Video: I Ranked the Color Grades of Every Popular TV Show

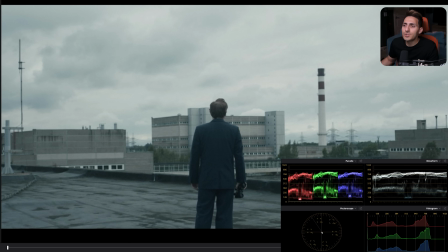When you look at it and you see the color choices that are made, how everything is built out, it feels so effortless.
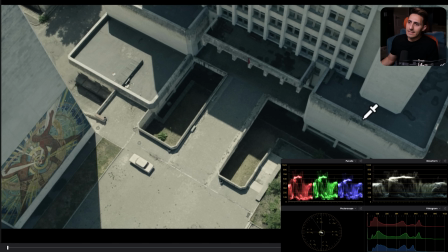See, this is what I mean. Like the true mastery is hidden here. where you don't necessarily need to see the magician's trick or even feel like there was a magician. Here, you just go, how did they do it? Like, did they just shoot it in camera like that?
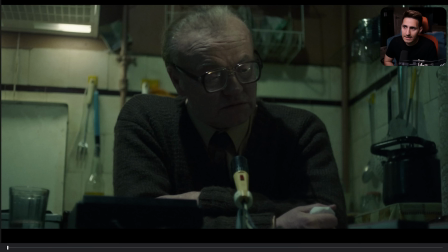Was that day just like really overcast and it looked like that? No. This, oh my God. Like, look at this deep, deep, deep, deep jet black, like jet black.
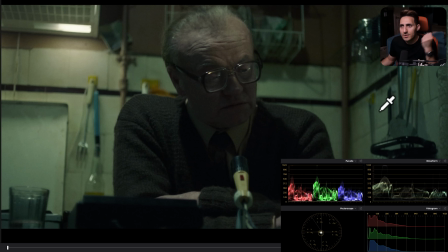And then look at like the green undertones in the entire image while the skin is protected. And this is not a qualifier operation, how this is being achieved. And then look at the depth in the red. And then even like this little beige brown.
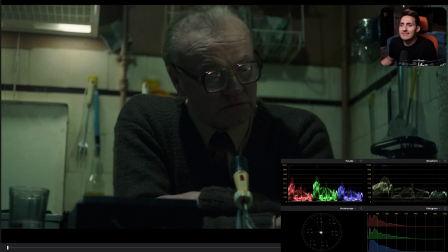Oh my God. Like this entire thing. I mean, look at this shot.
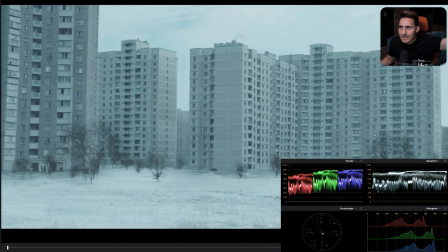Like what? You will not see any vignettes. You will not see any lens distortion.
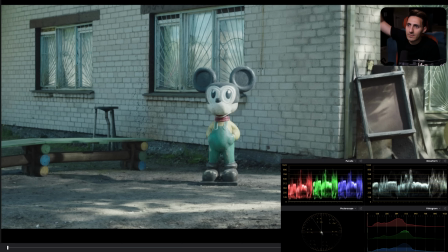You will not see outrageous grain. None of those things are happening. And yet it just feels like, is this guy just grading like with two knobs and then he's just done? It feels like that, but I dare you, give it a try.
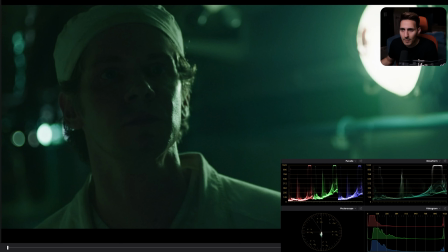It is one of the most sophisticated, complicated grades, just done in an effortless way.
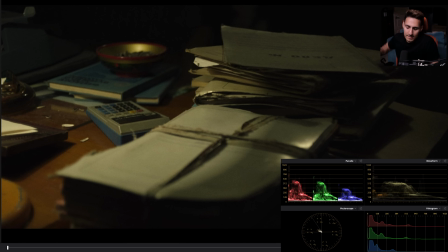Like, just look at this. This is as good as anything we'll ever get.
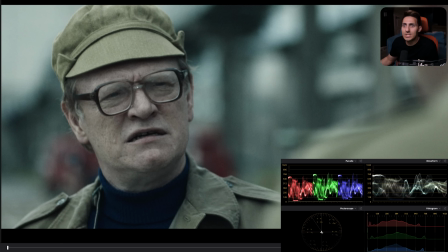Period. Like, just challenge me on it. Like, skin tones, done to perfection. I think they're going to be a little bit on the magenta side. Let's see. Yeah, so see a little bit on the magenta, then okay.
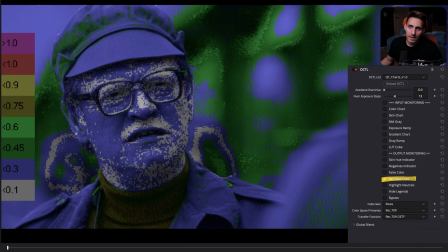So that's great. And then let's look at sat false color. Look at the colors.
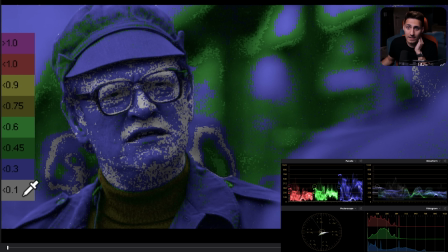Like, there's barely anything. We're living from here all the way to here.
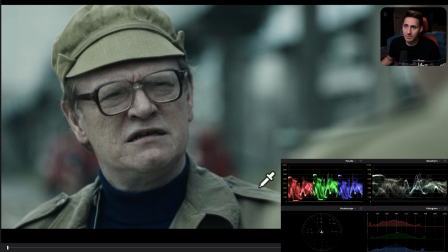This is like our color palette in terms of the saturation. Yet, it still feels like there's so much here.
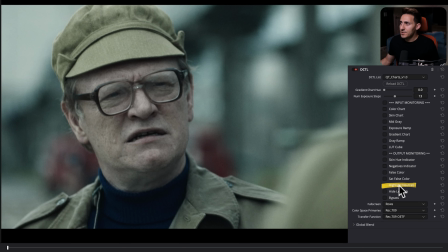Why? Because if I were to go to my highlight neutrals, like, this is insane.
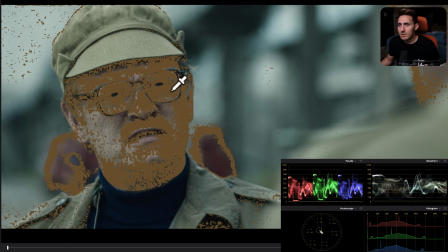The skin is so desaturated that it's borderline like, falling under like neutral colors, right? Because the saturation is under 5%. And yet it doesn't feel like it's a black and white image.
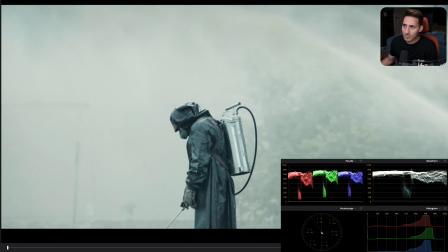Now you understand like what I'm saying? Like when I say this is just done to perfection. I mean, look at the vector scope and where the colors are sitting, but nobody will ever tell me that this doesn't look like there's enough color in there, because it does. Same thing here.
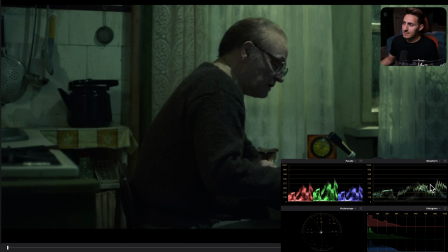And the entire palette just goes like, it just goes to the thing, like it goes to the place. And then yet we have this sort of like jet black. So like that is the actual separation.
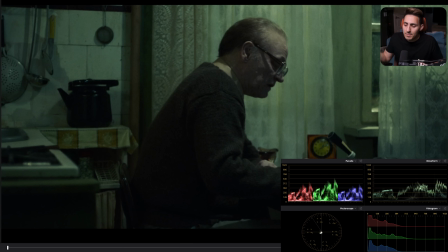So it doesn't feel like, once again, a $20 LUT applied and then somebody trying to pull that back and trying to get something out of it. Like, no. So when you look at the clock in the back, to his skin tones, to his sweater, to this like little cloth in the back,
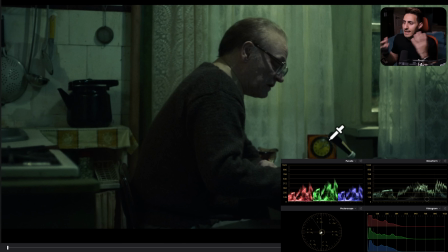every single thing retains its color, yet it is beyond stylized when we look at our waveform, and nothing is coming at a sacrifice. Like everything is protected, yet it feels like there's a lot of push here.
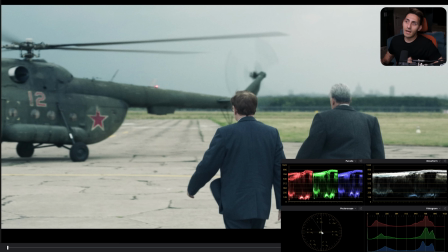There's a good amount of contrast here. Obviously, there's not a lot of contrast in these shots, but then again, this is also a choice.
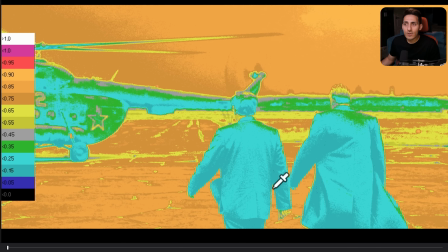So if I go to false color and we look at it, like look at our deepest shadows. Our deepest shadows are right here. And then our brightest brights are right here. So that is all a choice.
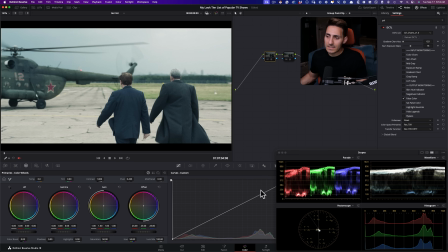And it just creates like, and once again, that's why I implore you to like mess with your curves,
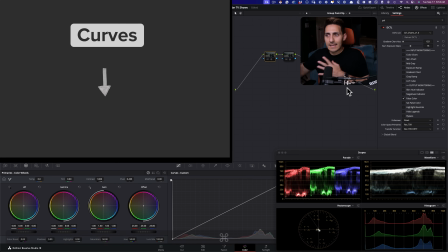because this is the only way you can like create this jujitsu where you can like have a pretty healthy contrast on the top end and then really soft roll off on the bottom end.